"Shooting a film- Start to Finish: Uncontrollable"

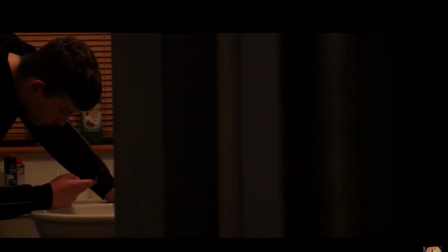is probably my favorite shot of the whole film because it shows depth which is the number thing i was going for and it also shows um the whole
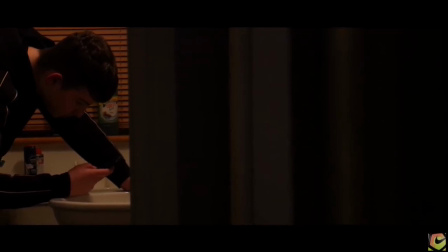feeling and emotion that's going through my head in that short film at the moment so yeah fun fact anytime i'm on my phone in any of these scenes i'm controlling the camera via uh i think his camera lumix camera app or something i don't know here it is on screen this
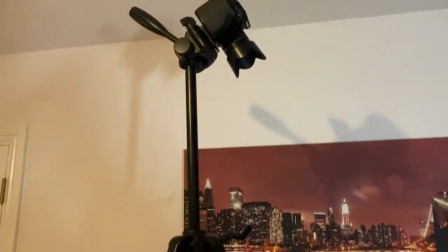is how i got this shot surprisingly i'm still surprised of how weird the
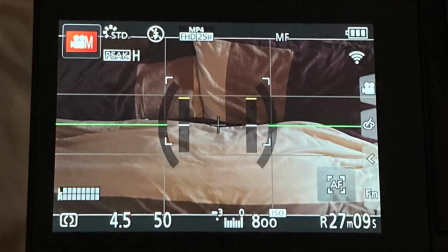whole setup was but it worked for anyone wondering these were my camera settings
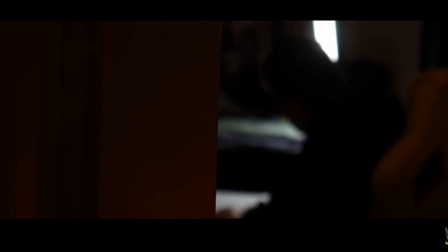another very famous kind of scene i would say is this one i focus main on the doors everything in the background would be blurred out
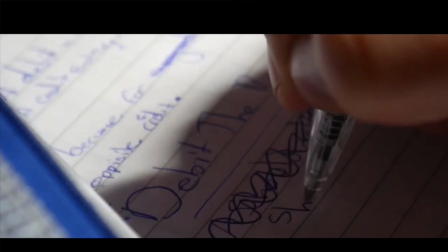another very key scene is this one it is where i found find out
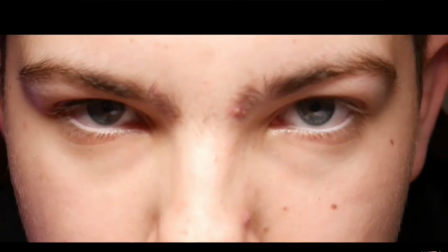what to do to stop notifications for going in for this last uh kind of
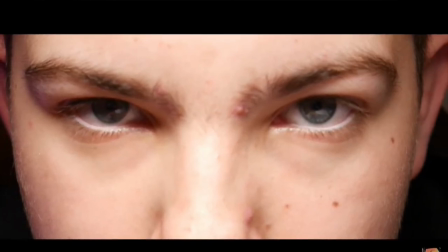shot i used central framing because uh i wanted to show the
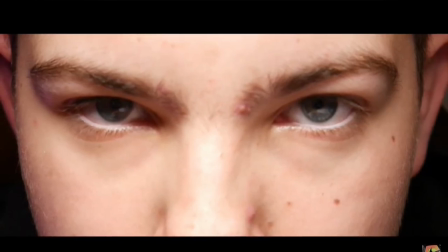emotion and what the character was feeling after he found out what to
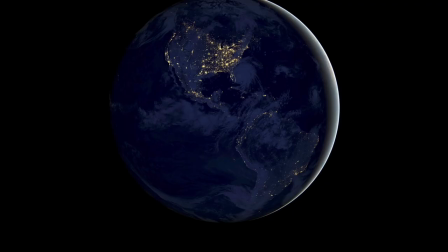do and how to solve the conflict i used art list music for the short film and for this bts video i hope me sharing the short film on my
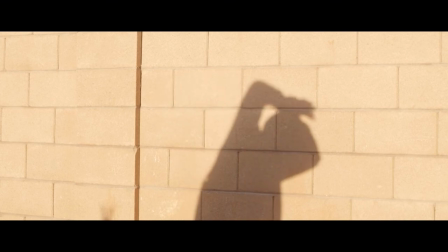process with you proves that circumstances don't really matter. No excuse to not make something. All about using what you got, because at the end of the day, your skills are what matters.
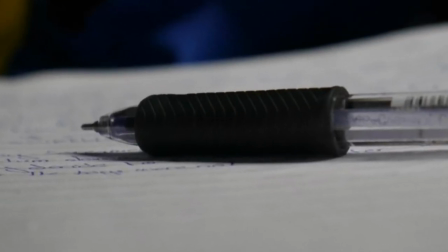Get your knowledge up. Keep learning. Keep hustling.